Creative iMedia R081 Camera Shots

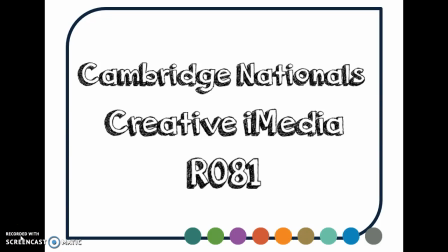(0:00)
Part of Creative iMedia R081 is looking at camera shots and camera movement. So we're going to take a look at that now. It also applies to R089, which is creating a digital video sequence.
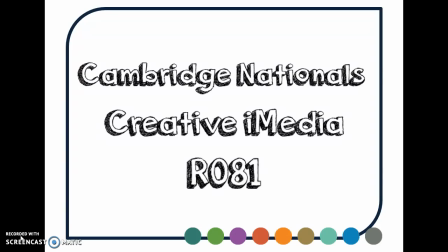(0:17)
So some of those skills are transferable. If you've done 89, it'll help you with 81.
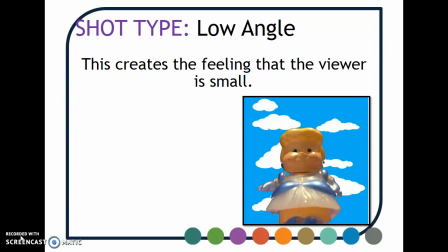(0:25)
The first shot is low angle. Okay, creates a feeling that the viewer is smaller than the character in the shot. That then infers that the character is more powerful. So you often see this used when you've got sort of an adult talking to a child or somebody who's in authority.
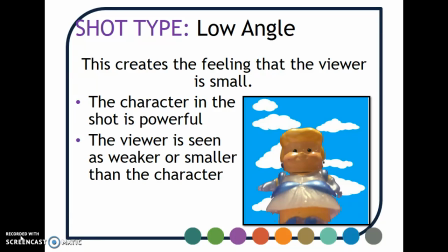(0:46)
The viewer is seen as weaker or smaller. It's why, for example, when you've got Toy Story and Buzz is first introduced, it's taken from below sort of the horizontal line.
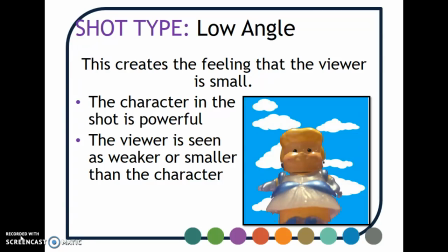(1:02)
It's because that makes him appear to be of greater stature than the other toys, more fancy than the other toys. So you take this shot by sort of crouching down effectively and pointing the camera upwards.
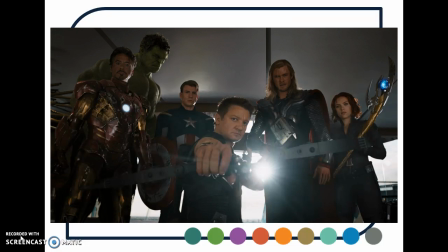(1:21)
This is an example from the first Avengers film. This is when Loki's being captured. So it's Loki who's sitting on the floor looking back at the other Avengers who have defeated him.
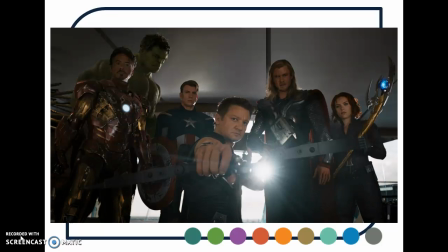(1:34)
You can see that they're sort of the more powerful characters, especially with the character of the Hulk or Iron
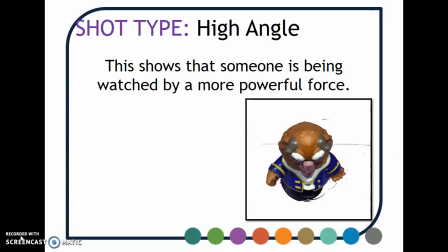(1:43)
Man, who's been instrumental in that. The next shot type then is high angle. This shows that someone is being watched by a more powerful force. Okay, so it's taken from above.
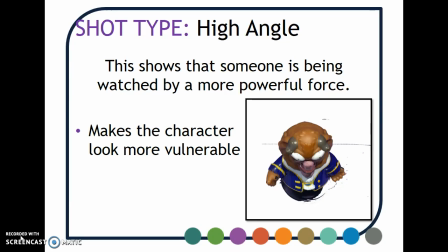(2:00)
It makes the character look vulnerable. So it's a reverse of from the child's perspective. It's from the adult's perspective, for example. It's used in Matilda when Miss Trunchbull's looking down at Matilda.
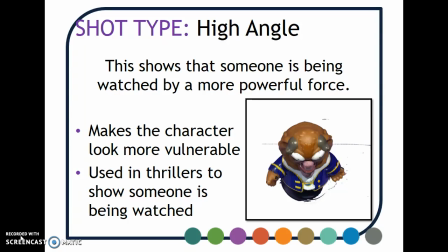(2:19)
It's often used in thrillers as well to show that someone's being watched. You've got the character who's alone in the house and the camera is at a higher angle than them, watching them move around.
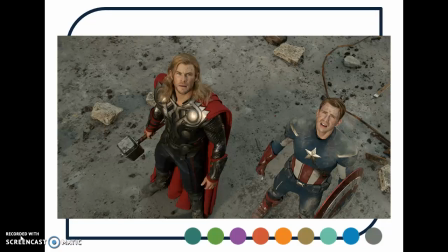(2:33)
This is an example, again from the first Avengers film. It's got Thor and Captain America looking up at what's come down from space. Those big massive centipede type things.
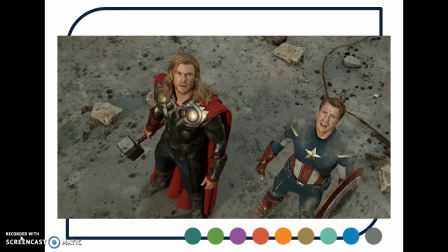(2:48)
It's used to show that they're smaller on the ground, that they're littler in stature and littler in number.
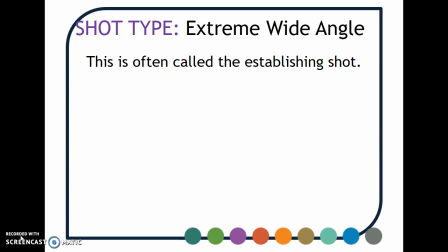(2:57)
You've got the extreme wide angle shot. Okay, it's often called an establishing shot. It's often used at the start of a scene or at the start of a film, and it's used to sort of set that scene.
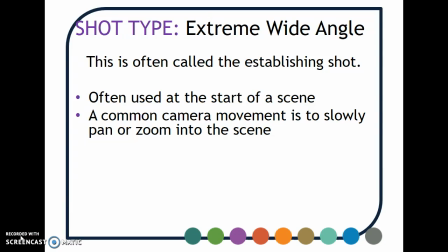(3:12)
A common camera movement that goes with it is to slowly sort of pan or to zoom into the scene to show that you've come from this, this angle and you're moving into where the action's taken place.
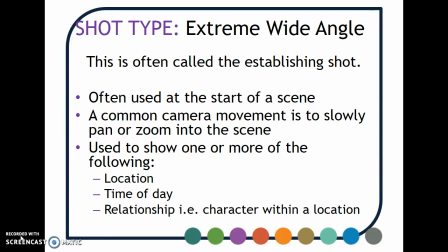(3:30)
It can be used to show the following sorts of things like location, the time of the day, the relationship between characters, so where the character is within a scene or a location, before you move in to look at them speaking to somebody else.
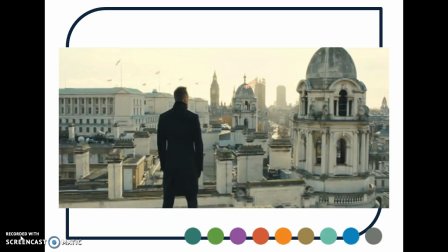(3:46)
The example that I found that shows this really well is from James Bond, and it shows him stood on the top of a building looking out across London. It's sort of setting the scene of the character in Britain, in London, surveying the city.